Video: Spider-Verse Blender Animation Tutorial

Hey guys, Sealsh Productions here, back with another video, and in this video I'll be going through how I created this animation.
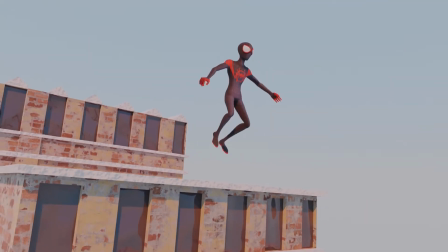(0:12)
So guys, without further ado, let's get started. Step 1.
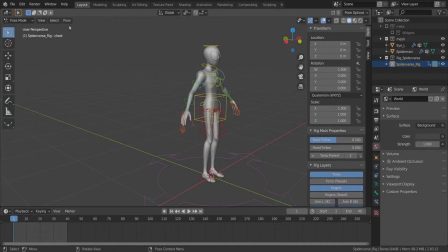(0:17)
Blocking. So within Blender, assuming you already have a fully rigged character available, I'm going to go into Pose mode and change the keying type to Whole Character Selected Bones.
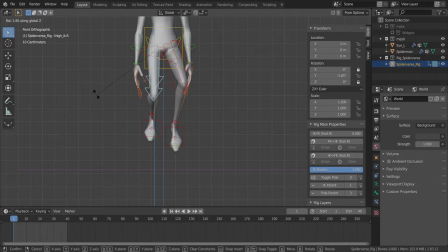(0:28)
After this we can set the character into position, posing it where we see best fit.
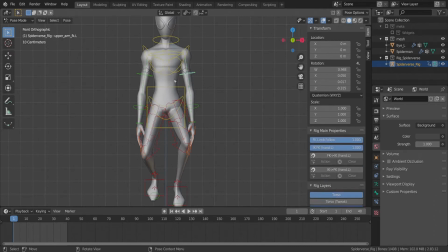(0:34)
This will vary depending on the kind of animation you want, but for me the first pose is going to be in the air.
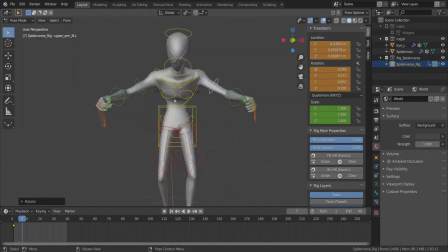(0:42)
Then it is only a matter of doing this process over and over again on the key poses only this time, so for example if you have a character falling, only key the start and end of the four as they are the most different points in that particular movement.
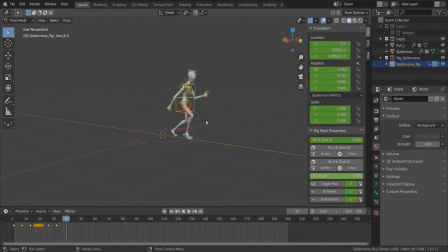(0:58)
If you are animating your character on a walk or run cycle it is best to only key the contact and passing poses. This can vary however depending on what kind of animation you're doing on your character. Step 2.
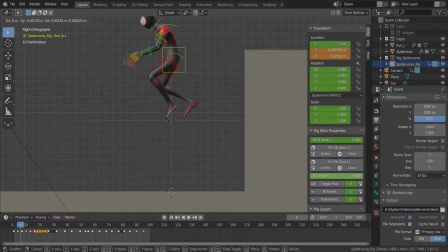(1:12)
Blocking Refined. Now this is the time to refine the animation so it's going to take a while but be patient.
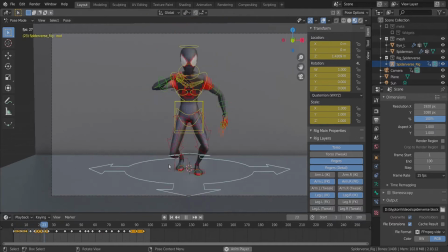(1:20)
So what we're going to do is add in between poses from the main poses that we have just created. This gives the animation more detail when we switch interpolation later on.
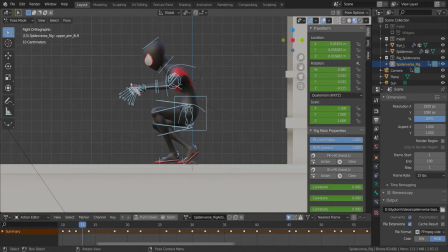(1:32)
Step 3 B-spline. So now is the time to change the interpolation of the animation or another
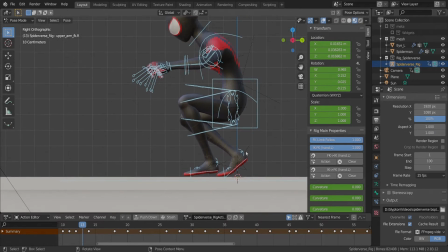(1:40)
way of saying how the computer interprets the motion in between each keyframe.
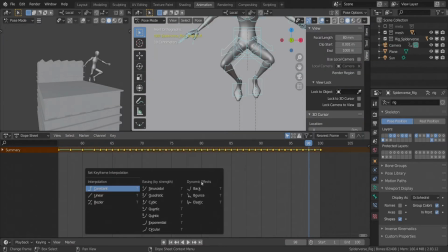(1:46)
To change this we just hit T on the keyboard over the timeline and hit bezier or whatever you want to change it to. You don't have to change it to bezier, you can change it to whatever you want depending on the kind of animation style you're looking for.
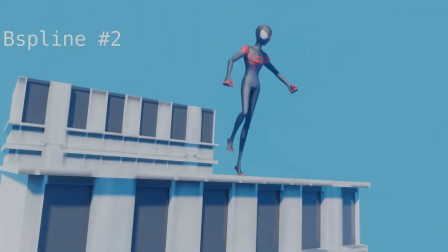(2:07)
So step four, be spline refined. So now we're going to refine the b-spline animation.
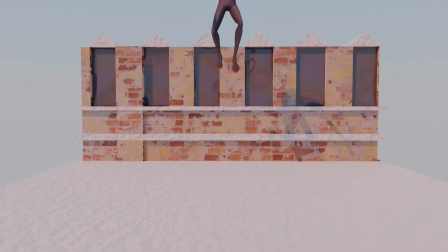(2:14)
A good trick is to look at the way the character is moving. You generally want a curve like follow through between each body part.
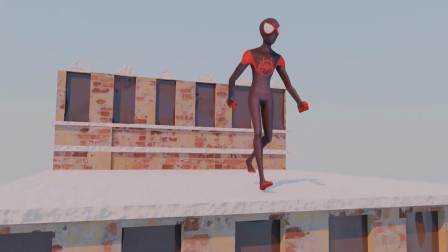(2:23)
If you're new to animation I would highly recommend you search for 12 principles of animation.
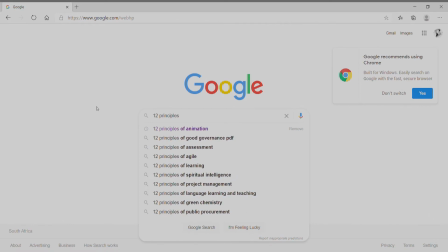(2:29)
You can find it on YouTube or on Google, it really doesn't matter.
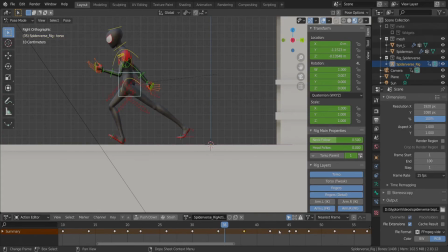(2:34)
To refine the animation I'm just going to move around keyframes where I see best fit and also while doing that simultaneously move the character into better poses and positions to fit those arc-like curves we talked about earlier.
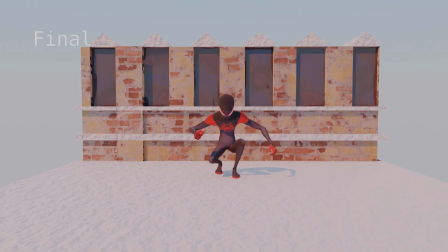(2:50)
Step five, the sprinkles or the final touches. So after we have finished the animation of the character, you yourself need to decide on what kind of style you want and strengthen
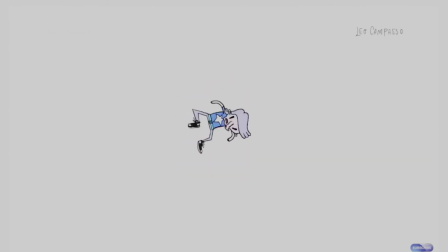(3:05)
that to fit that kind of style you want even more.
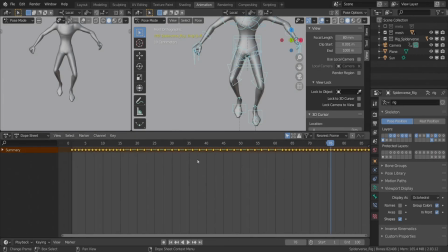(3:10)
So for me the spider-verse is the theme I was animating so I'm going to key every
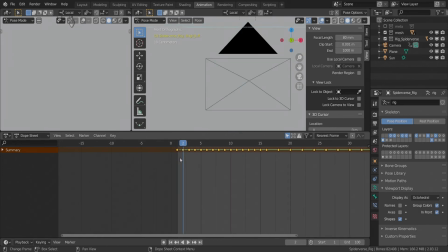(3:15)
frame in the animation then delete keys every two frames and I'm only going to do this on specific parts as I want there to be a transition between smooth animation and rough animation or ones and
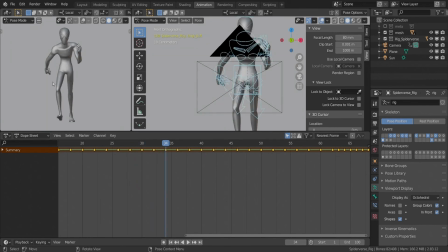(3:29)
twos as they say in the animation industry. So I'm going to set the interpolation back to constant.
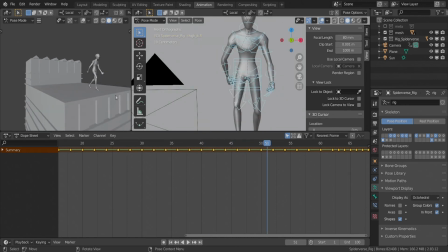(3:36)
This gives the stop-motion look that I was intending for in Spider-Verse and what the people who made the Spider-Verse also used.
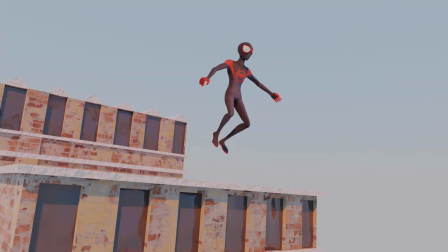(3:47)
Anyways guys, that's about it for this video. If you enjoyed, be sure to hit the like button and as always I'll see you guys in my next video.
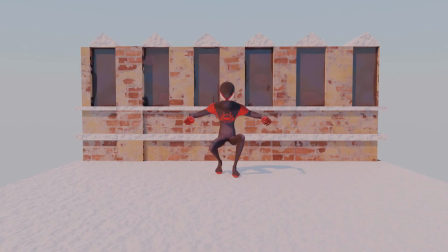(3:56)
Sealish Productions out.